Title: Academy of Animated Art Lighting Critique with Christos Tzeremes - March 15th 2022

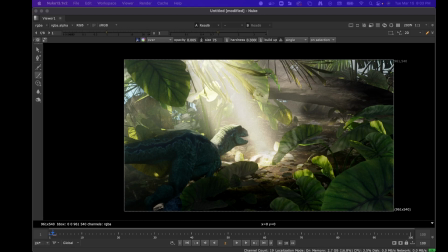(29:09)
So you know he's in this like shadowy area, but I think you can like really accentuate his or her shape, um, while still keeping it in shadow.
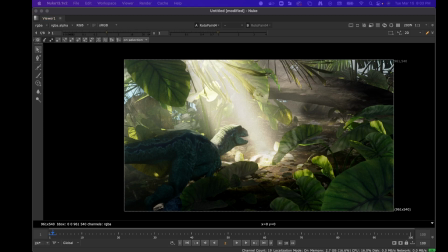(29:22)
And I think that's gonna be something that you do with like some kicks and maybe like a rim on some side,
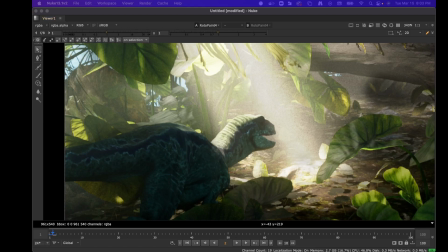(29:29)
and like it'll feel kind of specky in nature. So let me see if I can. Okay.
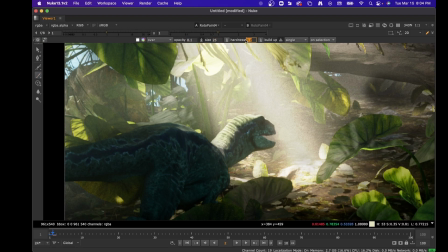Hmm.
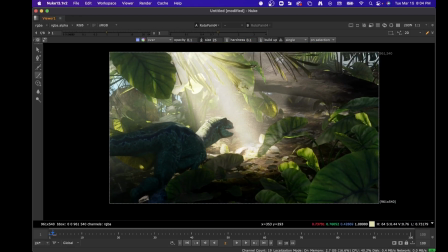(29:51)
So the other thing that I would say is that like one of the things is looking at some of your references here.
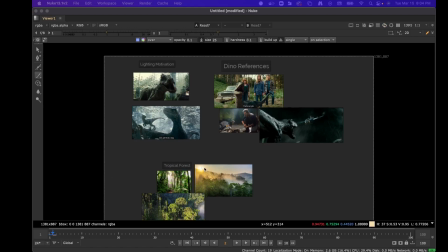(30:00)
Oh, sorry, that's not your reference. I went and looked that up.
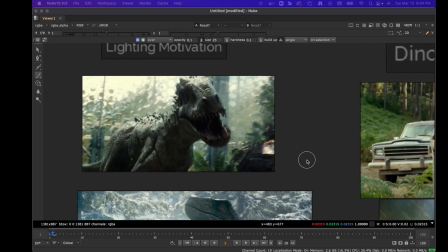(30:06)
So looking at some of your references, I think your color work is good.
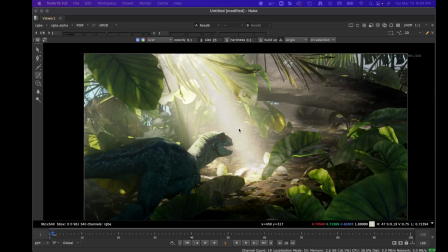(30:12)
Like, you chose good colors. The only thing I would say is sometimes you can add in like a bit of a
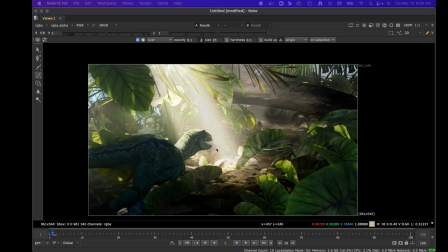(30:20)
contrasting color to help you get some interest in there. Like when I look at this, I see a lot of like browns and yellows. It's like I see the greens as well, but they're part of the scene. I'm talking more about like your light sources.
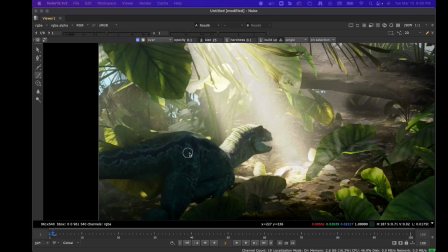(30:35)
If you have this like sky coming through, you can like, so I have like a blue color here, and I'm gonna try to see if like using that as your like specular hit might
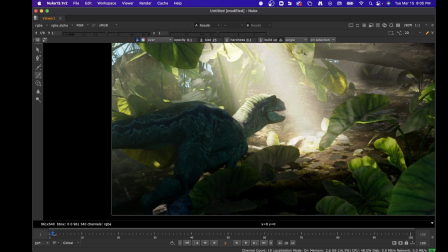(30:50)
help. So let's see. Did I just? Yeah, that was terrible.
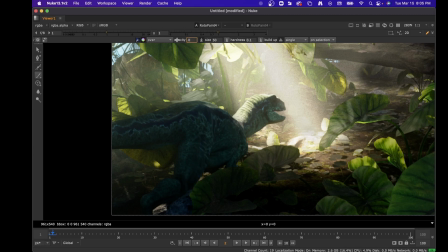So, getting like some like shadow
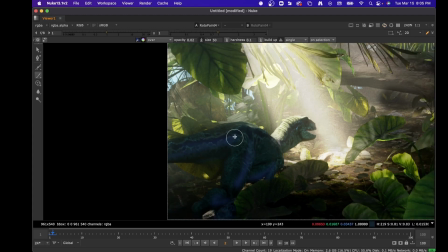(31:23)
like speck in here can help like really accentuate your character's shape.
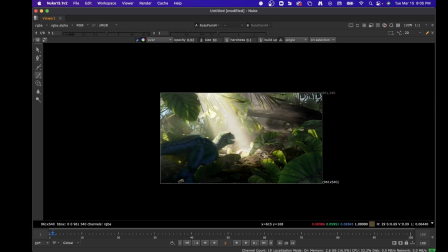(31:29)
And that might not be like the color you want or something,
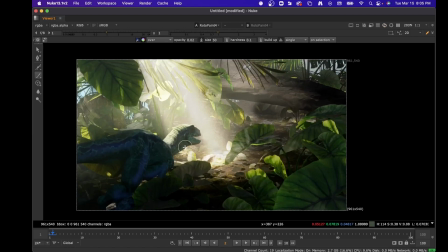(31:34)
but I was just kind of experimenting because I thought it would be interesting if like
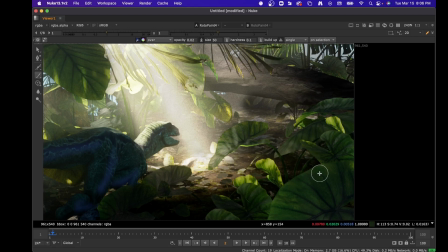(31:39)
the leaves seem a little flat to me in terms of their like they seem really matte. There's no like specular highlighting on them. I see that they're getting like blown out here, which is it's fine.
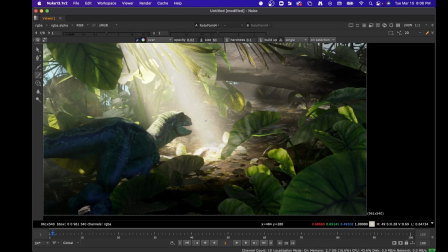(31:51)
Like a lot of the references I looked at were like that as well. But a lot of times, when you look at a plant, it just has like some specular sheen over it, and I think like taking that same color and like applying it to your scene can help just add
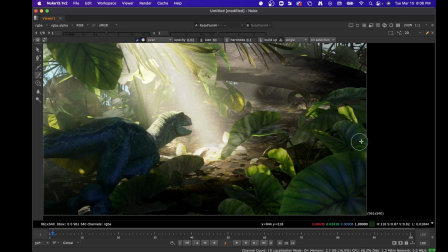(32:11)
some
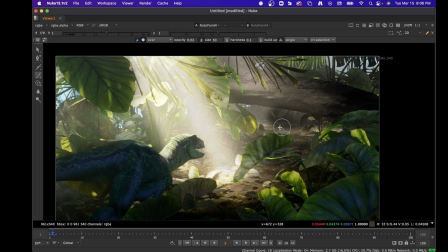(32:15)
value of like the sky that might be coming through, like whatever ambient lighting that you have coming through.
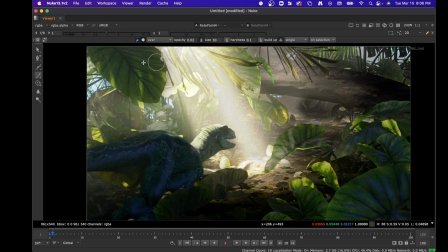(32:24)
You can use that to accentuate your characters.
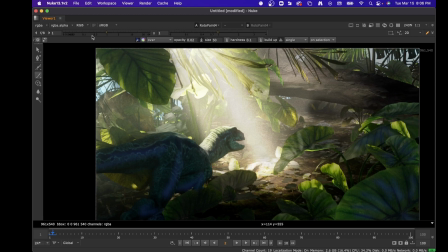(32:28)
And then on the flip side, when you're doing like a rim, you can give them like a kind of like a warm,
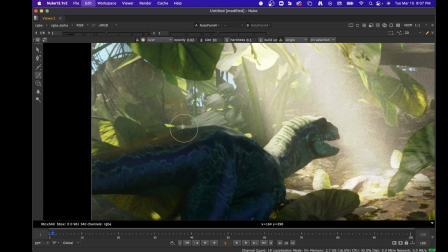(32:39)
you can give them like a warm rim or something like that. And that, but it's like low level. So it's like in your, I really gotta find